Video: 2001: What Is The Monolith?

In other words, he wanted to tell a story that showed how we were both a kind of monkey, and we belonged to this planet, and our origin, our nature, was of extraterrestrial origin. And that is what you are watching in Act 1.
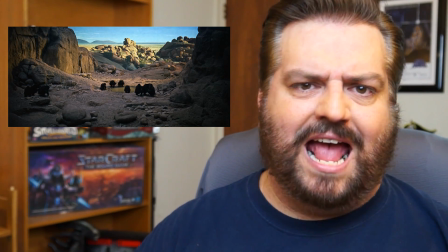4:26 We spend a lot of time with this tribe of monkeys as they just hang out and they drink water from a watering hole.
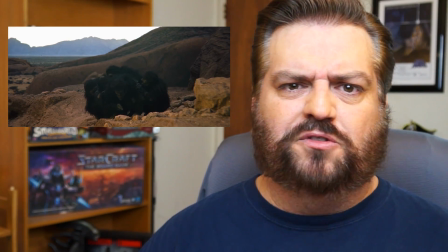4:32 I understand why people watching this sort of get confused as to what's going on because all the monkeys look exactly the same.
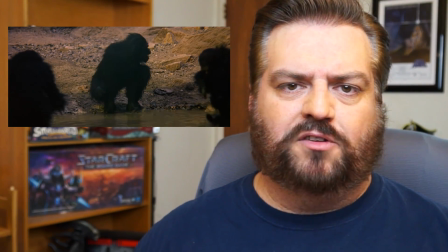4:38 There's no way to tell one monkey from another. These proto-humans, these monkeys, go about their daily lives, and we just spend a lot of time watching them, and that's part of 2001 as cinema,
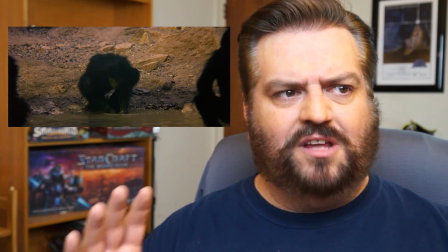4:46 as art, is that you're just supposed to sit back and let this experience wash over you.
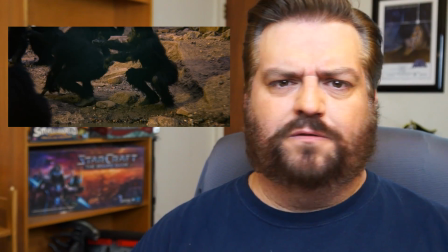4:51 And ideally, if the movie works on you, you sort of lose track of time. You're not aware of time passing.
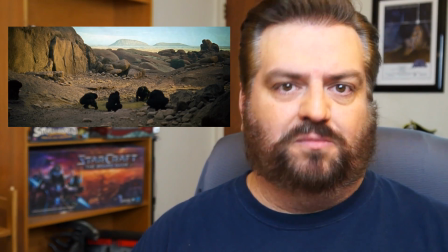4:57 You're just watching these monkeys do their thing.
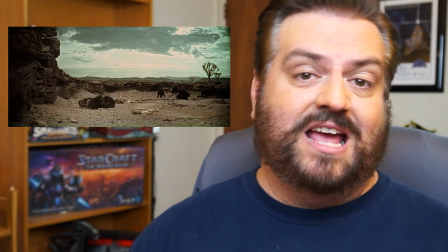4:59 We watch one of our monkeys get attacked by a cheetah, I think, or a leopard, and I think get killed. I think this scene basically just shows how capricious life on the Serengeti was,
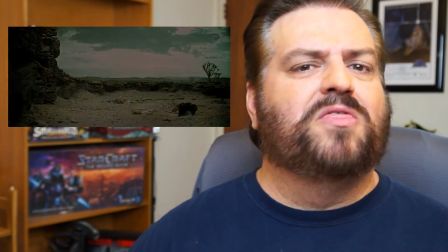5:07 but it may be that the death of this monkey is significant and the reason our tribe of monkeys loses the conflict coming up.
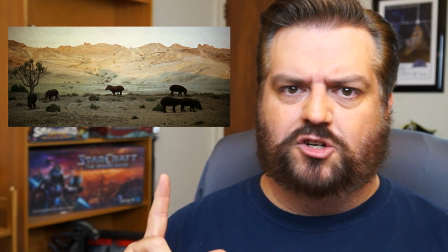5:14 Frankly, this whole sequence is fascinating for me to watch because I sort of know how Kubrick set these shots up, and no movie was ever shot like this, by the way, and I don't think any movie would ever be shot again.
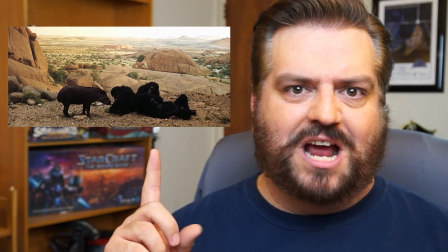5:23 You should go look up how the front projection and how 2001 used it, because it's kind of crazy.
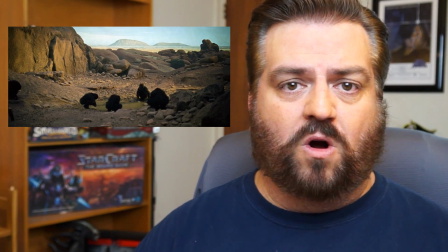5:27 Our tribe of monkeys is hanging out at the watering hole, which we've seen them do before, and slowly over the course of the scene, we see other monkeys show up.
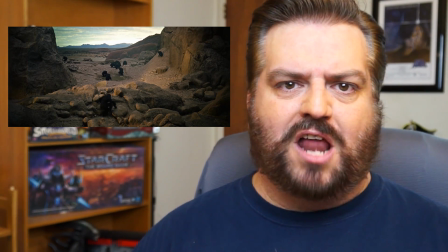5:34 We never get an establishing shot of this because of the way the set was built.
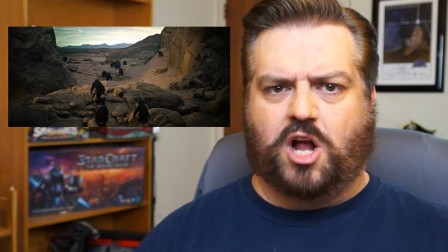5:38 There was literally no place to put the camera so that we could watch like our monkeys on one side and these new monkeys showing up on the other side.
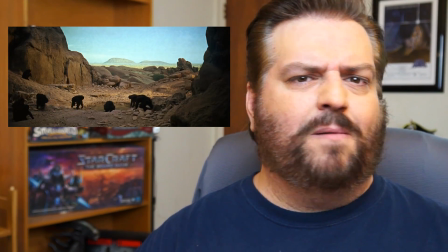5:44 I think that may be part of why this act is somewhat hard to decode because we never get a really good establishing shot.
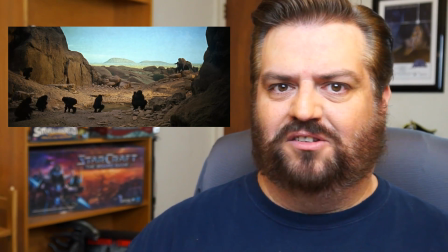5:50 Instead, we watch these new monkeys come up over the ridge and then they confront our monkeys.
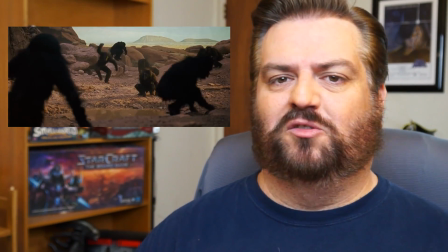5:56 These new monkeys are much more aggressive. Our monkeys, the monkeys we've been watching and following so far, immediately retreat.
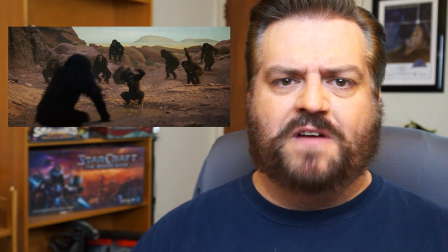6:01 And for a little while, both sides are in a standoff, and then the leader of the evil monkey tribe,
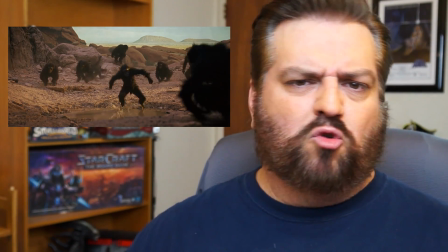6:06 I don't know what else to call them, the other tribe of monkeys, runs into the watering hole and stands in the middle of it,
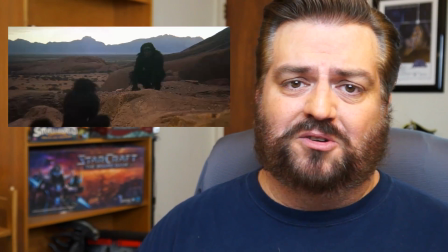6:11 and now, basically, the watering hole belongs to the bad monkeys, and our monkeys are out of luck.
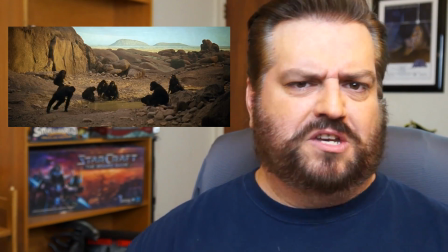6:17 They've lost a conflict over the watering hole. They've been dominated by this other tribe of monkeys and forced to retreat. That's an important point because there's going to be a reversal of fortune coming up. And in order to understand why that's significant, we need to know that there was a conflict.
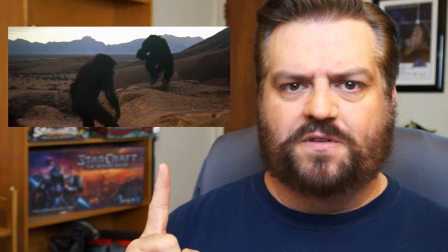6:30 It wasn't really a battle. There was a conflict over this watering hole and our monkeys lost.
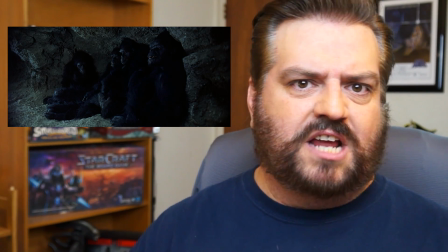6:35 Now we watch our monkeys at night and they're huddling together for warmth and they just look dejected.
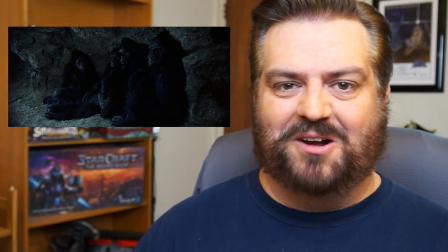6:40 There's no dialogue, obviously, in this entire scene because language hadn't been developed yet,
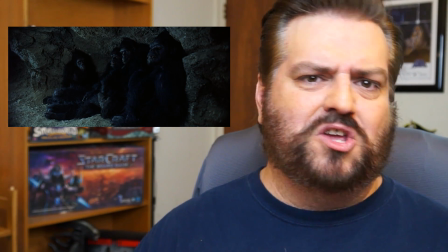6:44 but our monkeys obviously seem dejected and they're kind of looking at each other with accusing glances like, it's your fault we lost the battle of the watering hole. Now what are we going to do? We got no
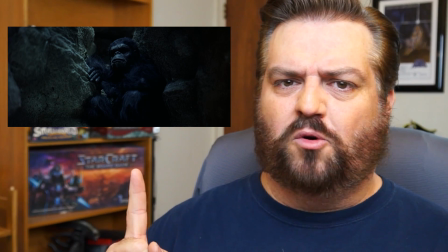6:52 water. And even though it's not clear to me which monkey is which, one of them is sort of separated out from the rest of the group and sort of looking up at the sky,
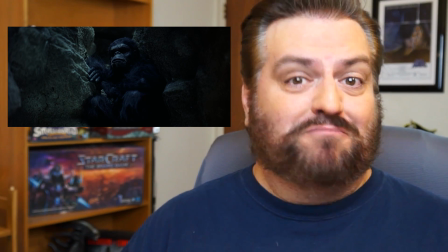6:59 and the main monkey, the main proto-human in this sequence is known as Moonwatcher.
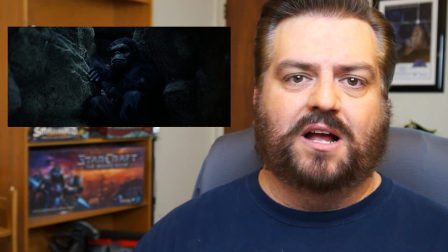7:05 That's what he's called in the script, and I think it's because of this. I think it's because he's apart from the other monkeys and he's bathed in moonlight.
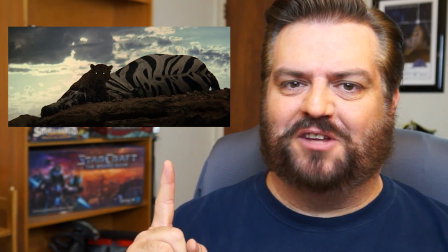7:11 So there's something different about this monkey, I think is the point. We get a great shot of the same cheetah that killed one of our monkeys earlier, and now he's killed a zebra.
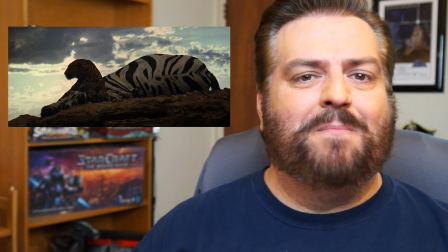7:18 It's actually a horse painted to look like a zebra. It's movie magic, but he's killed a zebra and he's kind of hanging out being really happy with himself.
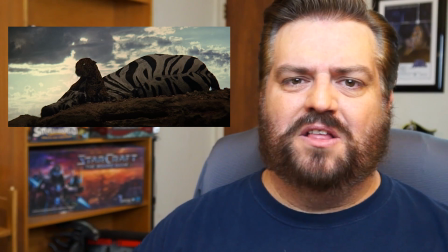7:24 Again, showing that nature is fine without us.
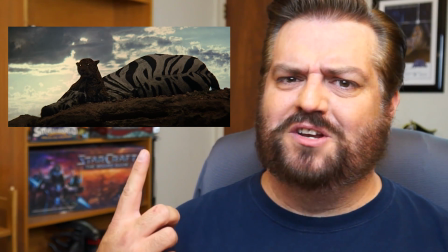7:27 Whatever has happened with the monkeys, whatever's going to happen with the monkeys, this cheetah's probably going to be fine. Nature, the movie is saying, is indifferent. The cheetah isn't good or bad, it's just successful.
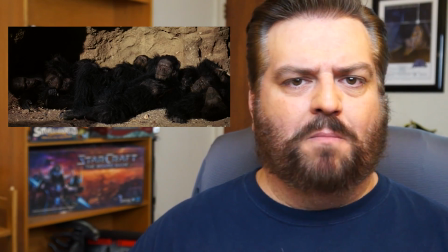7:36 It's dawn the following day after the battle for the watering hole, and our monkeys wake up, and one monkey notices that something has changed overnight.
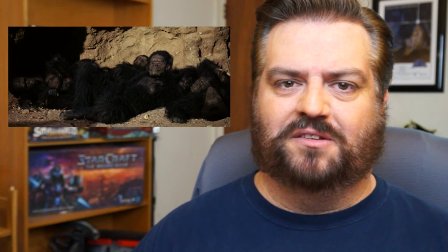7:44 We don't see what immediately, but we can tell something ominous is happening because the choir starts chanting.
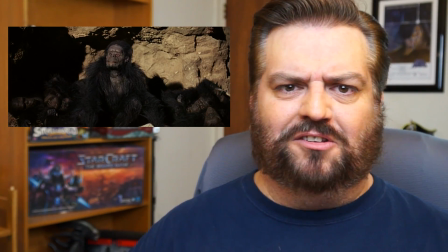7:49 And it's this crazy discordant music. And he's freaked out by something, and he pounds his leg and howls as though to wake up his buddies and say, hey, there is some crazy stuff happening right now.
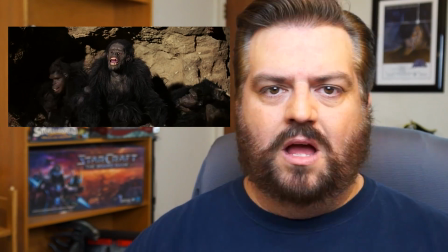7:58 And of course, we are wondering what? We can't see what he sees. Cut to a wide shot, and it's the monolith.
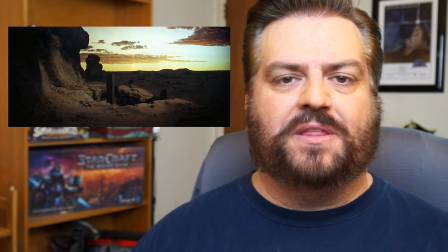8:03 It wasn't there last night. Something has happened while the monkeys were asleep, and they wake up and they find this massive black obelisk standing there.
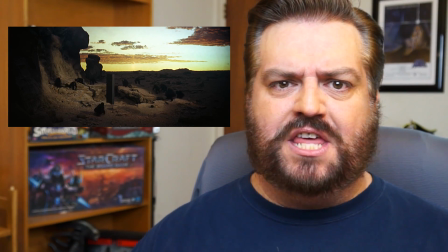8:10 And it is to them a very alien thing. It's not just that it appeared overnight.
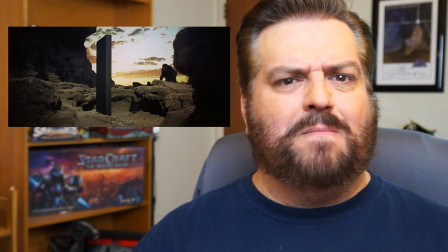8:16 It's that it doesn't look like anything they've experienced before. It is obviously made, and to them, something made would look alien.